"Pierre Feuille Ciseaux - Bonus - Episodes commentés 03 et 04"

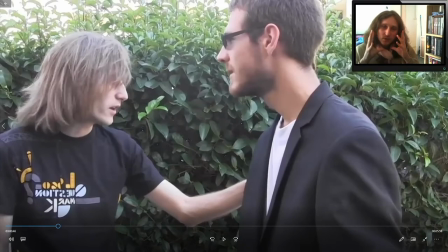1738s
Je l'aime beaucoup parce que la relation qu'ont Gamma et Stéphane est vraiment un truc que j'adore dans cette série. Ils ont un lien particulier,
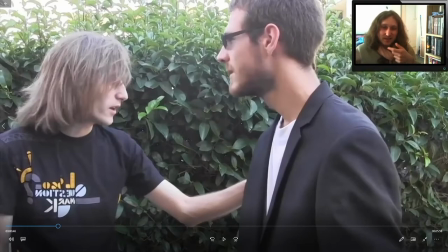1752s
un peu comme s'ils étaient frères tous les deux quelque part, tu vois, ils se tirent dans les pattes, mais ils s'aiment bien, mais ils sont ennemis,
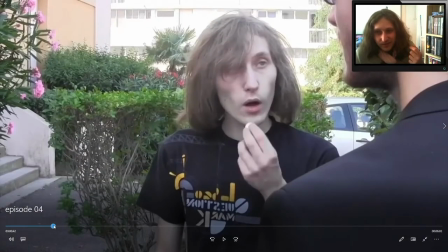1762s
ils font des blagues nulles, enfin franchement c'est quelque chose qui,
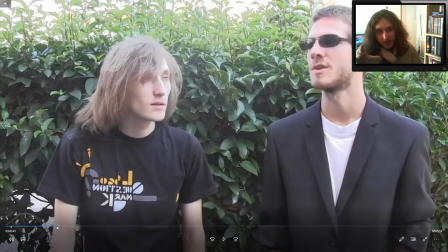1768s
si jamais un jour je dois faire une suite en série, ce qui je pense n'arrivera pas, mais si jamais un jour je dois faire une suite en série ou n'importe quoi,
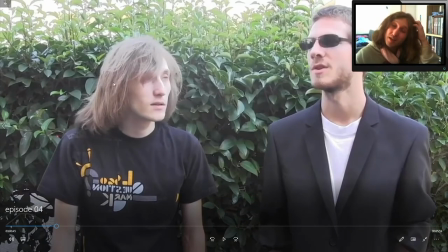1776s
je crois que ce serait la base sur laquelle je partirais. Ce serait du Stéphane et du Gamma, donc ce serait un spin-off ou quelque chose qui aurait lieu avant ce film. Hein. à l'époque où Gamma n'a pas encore son pouvoir et n'est pas encore passé sous le casque, tu vois. Mais en tout cas, voilà, c'est, pour moi, c'est vraiment le cœur de...
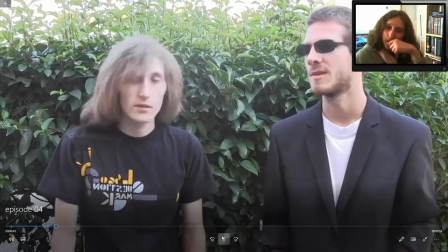1796s Il y a un truc entre deux. Je vais le distraire. Attends, si tu restes, tu peux avoir tes lunettes ?
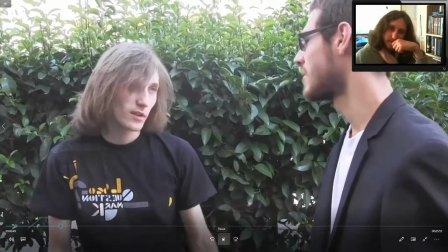1803s T'es con.
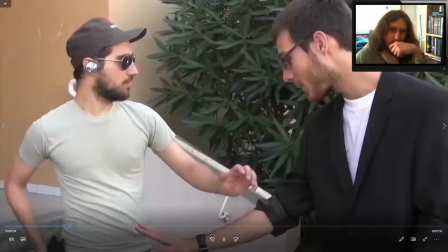1808s Bonjour. Oh non, ce ne sera pas...
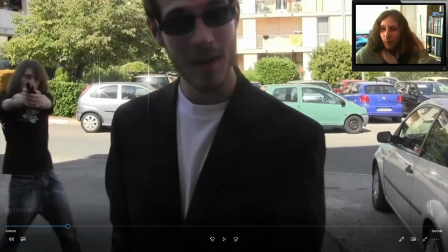1811s
Toujours en arrière-plan, le thème de Gamma, hein, qu'on martèle, c'est peut-être la troisième ou quatrième fois qu'on le met dans le film pour bien qu'on associe ce personnage
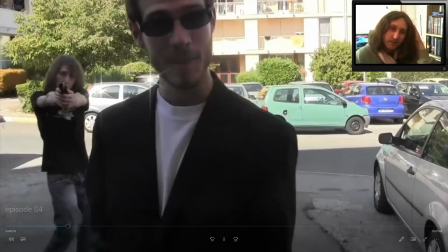1819s
à ce thème musical.
Pas la peine. On va jouer à un jeu plutôt. Regardez.
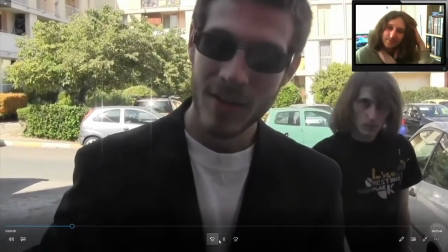1824s Pierre, feuille.
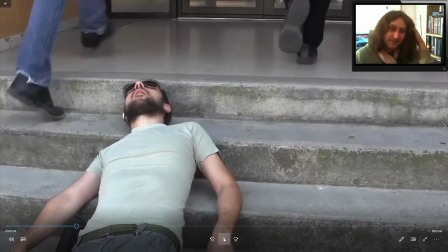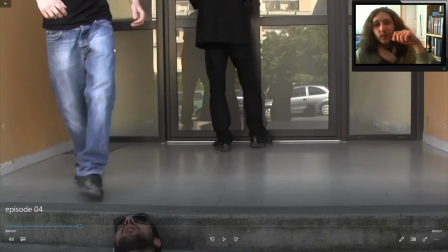1832s
Salut à toi, Sansani. J'aime beaucoup cette scène avec Stéphane qui revient et qui vole le portefeuille, ça sert à rien.
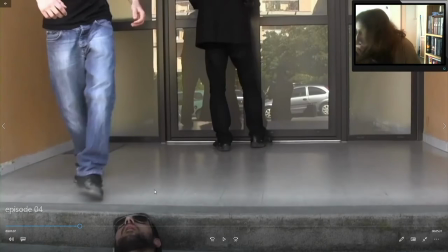1840s
Il faut savoir que cette scène, je l'avais filmée et plus tard j'ai choisi la musique.
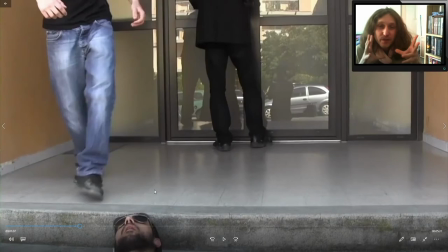1846s
Et donc j'ai fait le montage en fonction de la musique, j'avais pas filmé en fonction de la musique. Et donc pour caler les scènes que j'avais pour que ça s'accorde bien avec le thème musical, il a fallu que je rajoute des morceaux ou que j'étire en longueur.
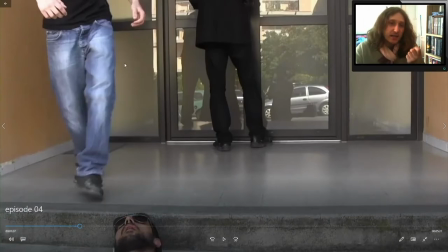1859s
Et il se trouve que cette scène, je l'ai ralentie un maximum et ça se... Quand on le sait... Ça se voit.
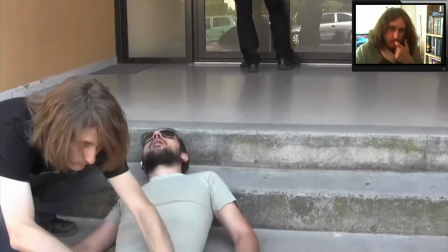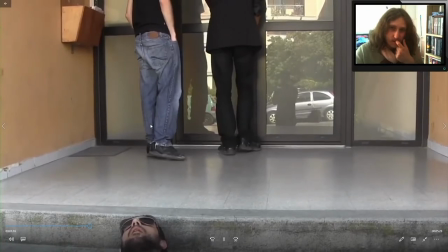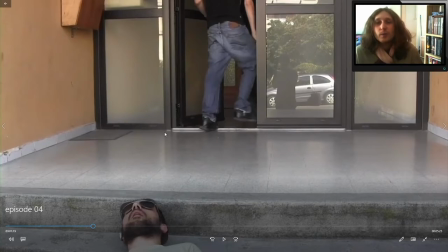1878s
J'ai essayé de pas ralentir quand ils ramassent parce que là ça se verrait trop, mais j'ai ralenti quand ça se voyait pas trop, à savoir quand ils sont debout et qu'ils s'ouvrent la porte. Mais bon, voilà, c'est un détail.
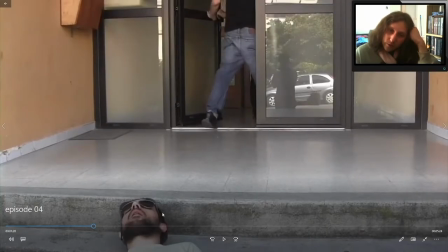1889s
D'ailleurs, je sais pas si vous l'avez reconnu, mais c'est le même gars qui fait l'exorciste, hein, pour le coup, un peu plus tôt dans le film. C'est le même gars.
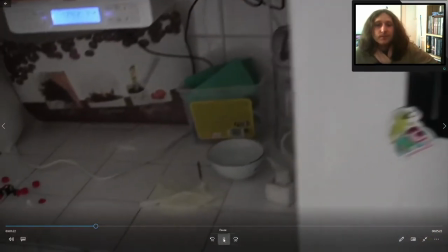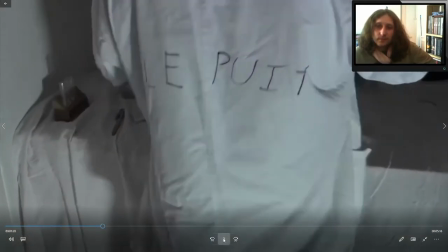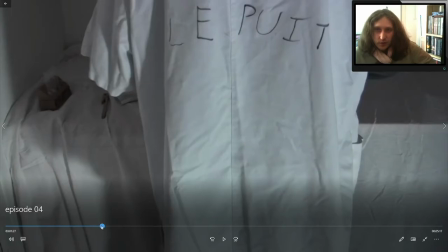1907s
À l'époque, je me fichais de faire des fautes d'orthographe, et j'ai appris plus tard qu'il y avait un S à ce mot et que c'était invariable.
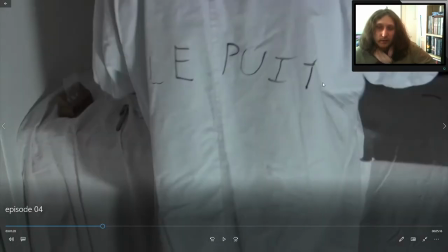1913s
Donc, bon, écoute... j'ai pas d'excuses, quoi.
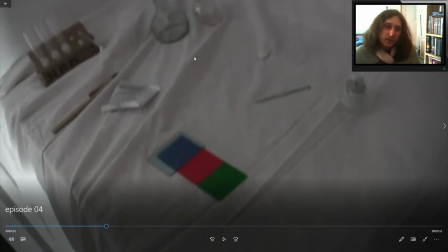1922s
On était dans une cuisine, hein. Si vous demandez, j'ai juste mis à droite à gauche un maximum de matos qui faisait scientifique, notamment dans un kit de chimiste pour enfants. Alors, j'ai mis plein de bordel.
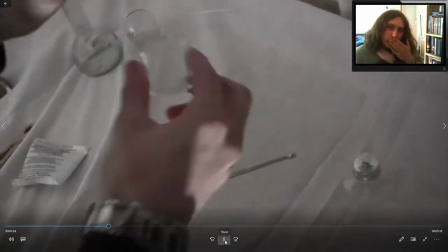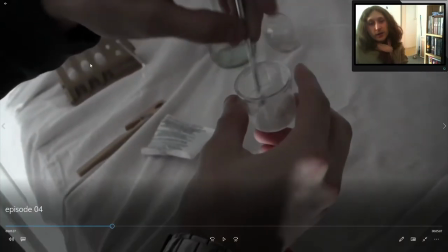1937s
Ce que je voulais, c'est que c'était dans un premier temps, on ne reconnaisse pas Pierre. Et c'est effectivement le cas, puisqu'on ne sait pas que c'est lui. Là, on voit juste, ok, ils sont dans le puits, il y a un gars qui travaille dans le puits.
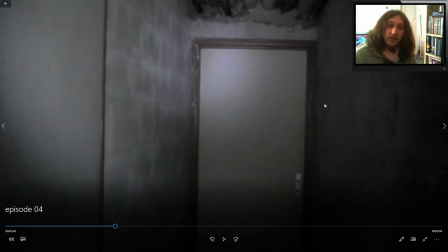1948s
Scène que le personnage d'Alex aime beaucoup d'ailleurs, celle-là précisément. Moi, ce que j'aime bien, c'est la blague de il y a une porte et en fait on n'arrive pas par la porte. Alors, moi, je trouve ça vraiment très drôle visuellement. Je vous le remets, c'est plus évident.
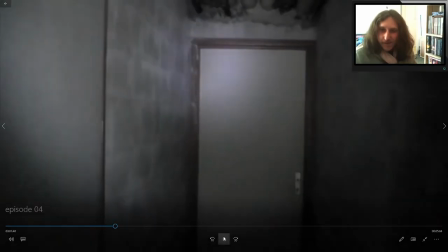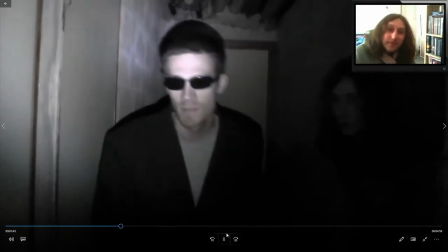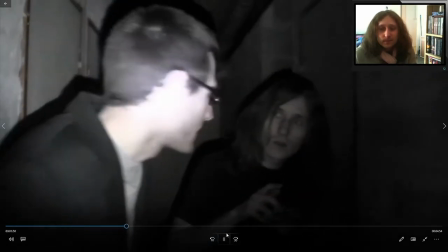1976s Au fait. Ça s'est passé comment avec la métalleuse gothique ?
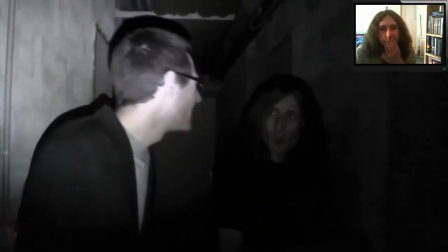1981s Elle a fait mes lacets. Hein ? Bah, quand tu fais tes lacets, on dit fait lacets.
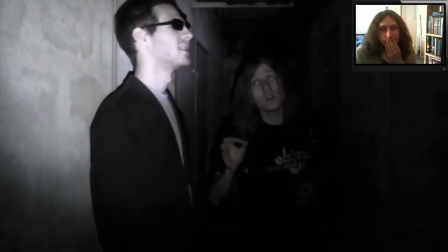1986s Alors comment tu dis quand on fait tes lacions ?
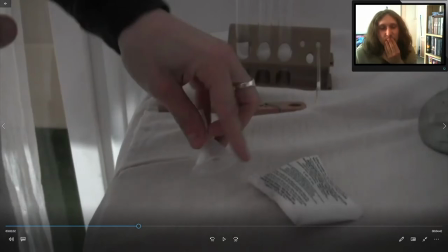1993s
J'ai beaucoup hésité à retirer cette blague.
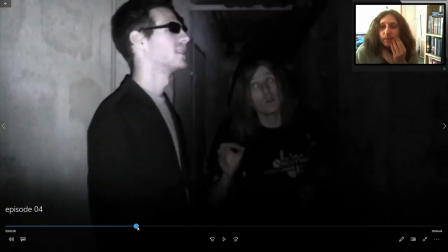1996s
Mais je l'ai laissée parce qu'en fait, j'aimais bien la scène où ils avançaient comme ça et j'allais pas la retirer.
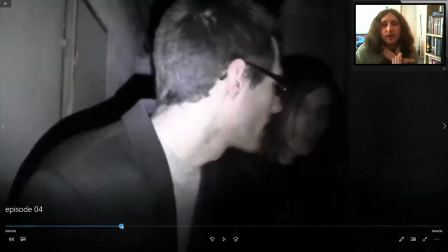2003s
En fait, parce que là, ils parlent en fait. J'allais pas juste les faire avancer et couper là.
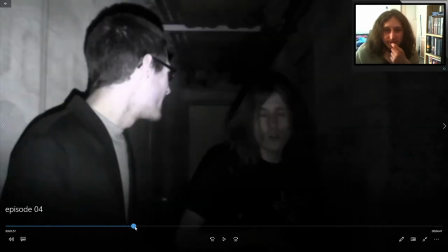2007s
Surtout par rapport à la musique où il fallait que je meuble. Cette blague, c'est pas moi qui l'ai inventée, c'est Riyad de OFG qui faisait Smosh France il y
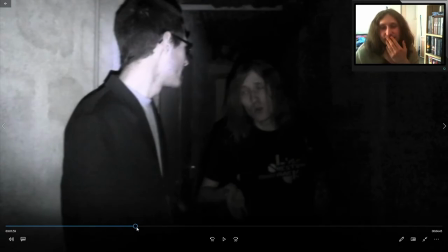2016s
a 15 ans de ça. Il a fait ça à un moment donné dans une de ses vidéos.
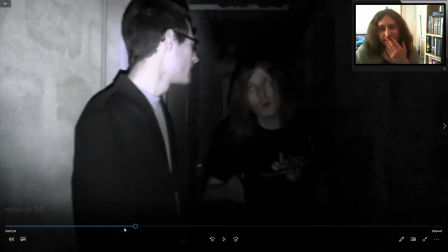2021s
J'ai trouvé nul, mais un peu drôle, et du coup je l'ai reprise.
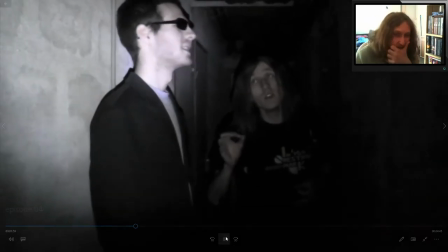2027s Alors comment tu dis quand on fait tes lations ?
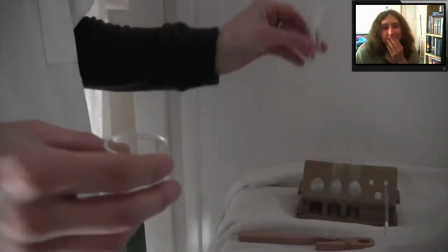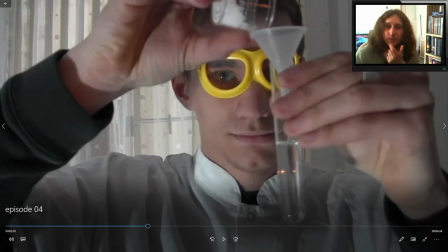2039s
Donc là, on reconnaît le personnage de Pierre, on commence à se poser des questions. Attends, lui, il est dans le puits. Mais du coup, ils sont en train de la tech.
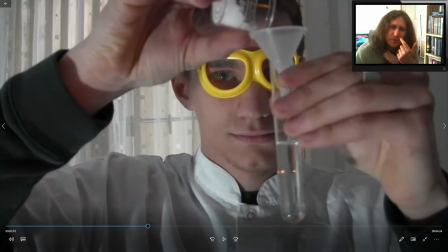2045s
Mais du coup, on se dit un peu, qu'est-ce qui se passe, tiens.
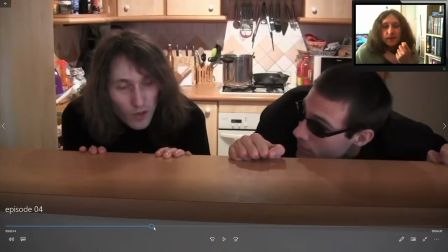2051s Ok, le laboratoire est de...
Après, c'est à condition, évidemment, d'être attentif avec le puits et la feuille.
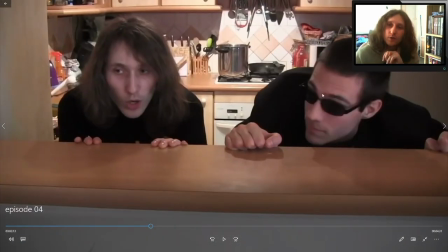2057s
C'est sûr qu'après, il y a beaucoup de blabla, donc on fait pas forcément gaffe. Voilà, on voit clairement que c'est une cuisine.
Hein, Le laboratoire est de l'autre côté de cette pièce.
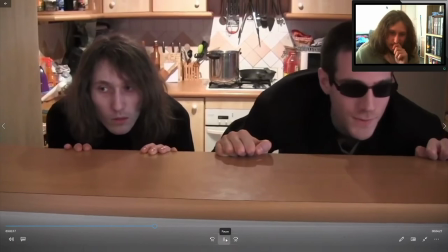2064s Va falloir traverser. Ok. Quoi ? Traverser ? Mais t'es malade !
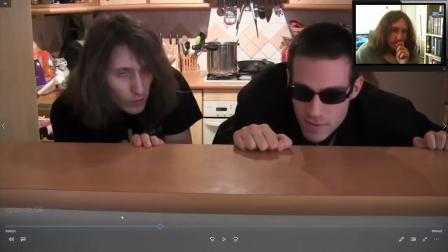2069s Ils sont moins 12 ! Tu te fous de ma gueule, ils sont 3 !
J'aime beaucoup cette blague.
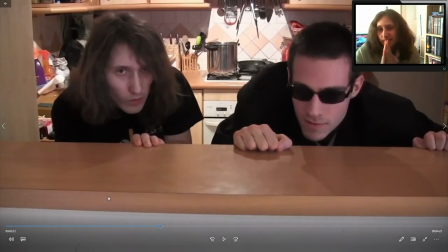2074s
Pourquoi ? Parce que le spectateur ne voit pas la scène. Et donc, effectivement, ils peuvent prétendre qu'ils voient ce qu'ils veulent.
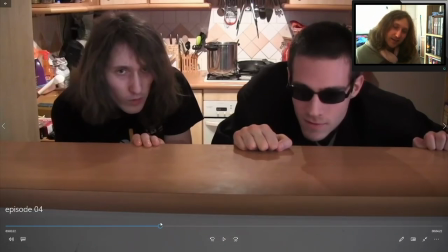2079s
C'est du hors-champ. Et ce sera réel. Parce qu'ils disent qu'ils le voient. Donc dès lors que Stéphane dit « tu te fous ma gueule, ils sont trois », le réel du « ils sont 12 » devient du « ils sont trois ».
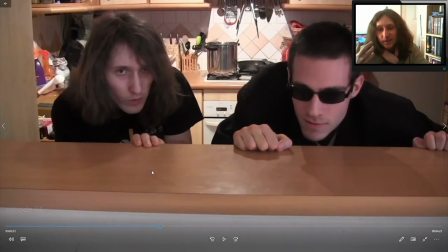2093s
Donc c'est, pour moi, c'est le spectateur qui est un peu le dindon de la farce, on va dire.
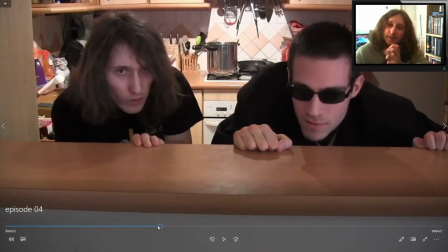2102s
C'est à lui qu'on a menti. Et c'est aussi drôle parce que on voit, c'est drôle, c'est en deuxième plan, parce qu'il y a un gamin qui dit ils sont 12 alors qu'ils sont 3, parce qu'ils n'ont jamais été 12 s'ils le voient, tiens. Et donc voilà, pour moi c'est vraiment une blague drôle parce qu'elle tape sur deux terrains, quoi.
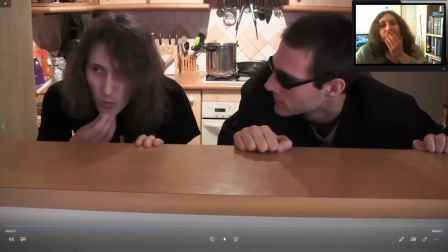2120s Ne t'en fais pas, j'ai un plan pour les distraire. Ouais.
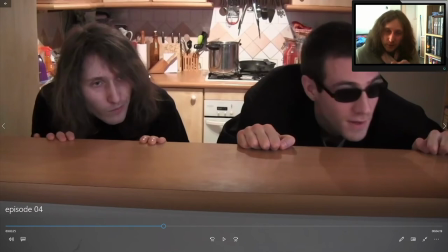2126s
À noter que c'est le deuxième mentos que je m'enfile, enfin que Stéphane s'enfile, parce qu'ils sont drogués.
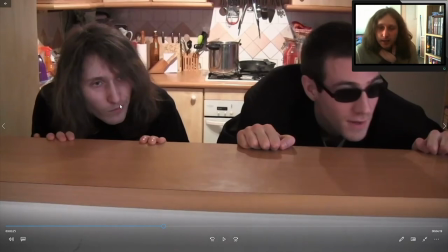2131s
Mais voilà, il fallait qu'en fait, entre le moment où Sophie m'est forcée à en avaler et le moment où on apprend que c'est des pilules droguées, il fallait qu'on me voit en manger plusieurs. Donc c'est pas par hasard si je le fais à des moments clés.
Bah, dépêche-toi avant qu'ils nous repèrent.
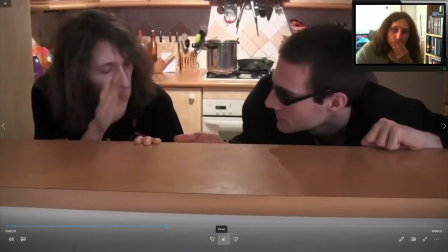2146s Ils nous verront pas. Ou Paris. Oh. Hey, toi.
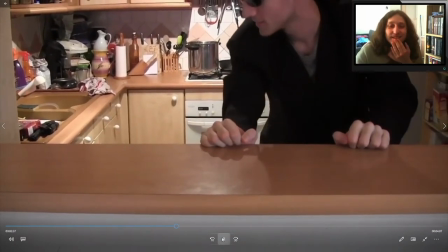2153s Qui ça, moi? Ouais, toi, sors de là. Nous, c'est toi plus moi. Ils m'ont pas vu, donc ça compte.
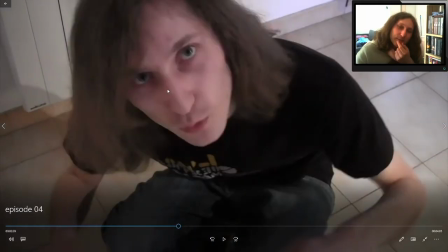2161s
J'ai pas plus d'anecdotes sur ce passage, à part le fait que ma cousine adore ce personnage, et cette scène, elle avait vraiment adoré.
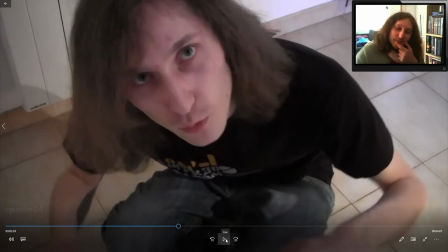2168s
Bah écoute, je suis ravi si ça te plaît, si ça te fait plaisir. Moi, je trouvais ça un peu faiblot, mais si ça fait rire quelqu'un, c'est que la blague est réussie, quoi.
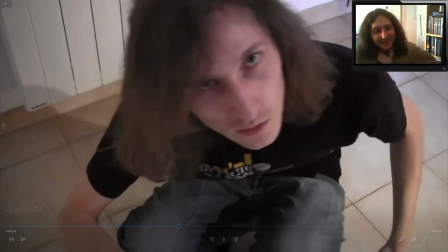2177s Pas vu, donc ça compte.
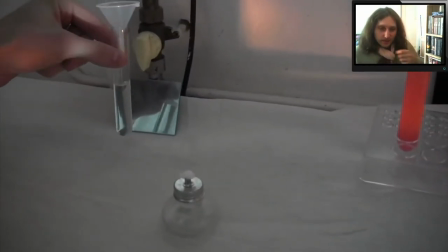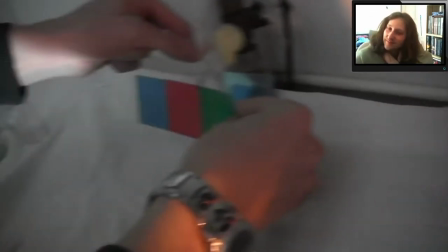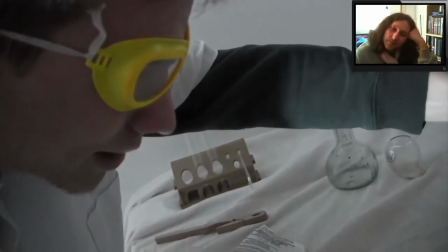2188s Quoi ? Mais qui ?
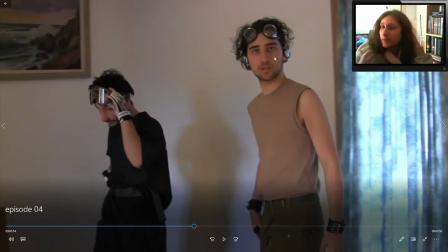2193s
Encore une fois, c'est l'exorciste et le gars qui était à l'entrée. Petit coup d'œil caméra d'ailleurs qu'il n'aurait pas dû faire, mais bon, à un moment donné, j'avais pas beaucoup de choix au niveau du montage. Je m'en suis pas rendu compte lors du tournage, donc bon, voilà, mais c'est pas très très grave.
Hey, je parie que vous êtes joueur.
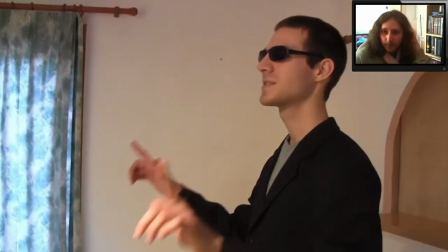2213s Et je parie que dans 5 minutes, vous êtes tous morts.
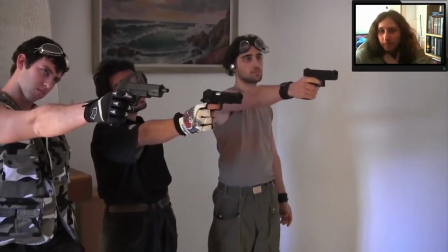2219s Et que je vais aussi éviter vos balles, par la même occasion.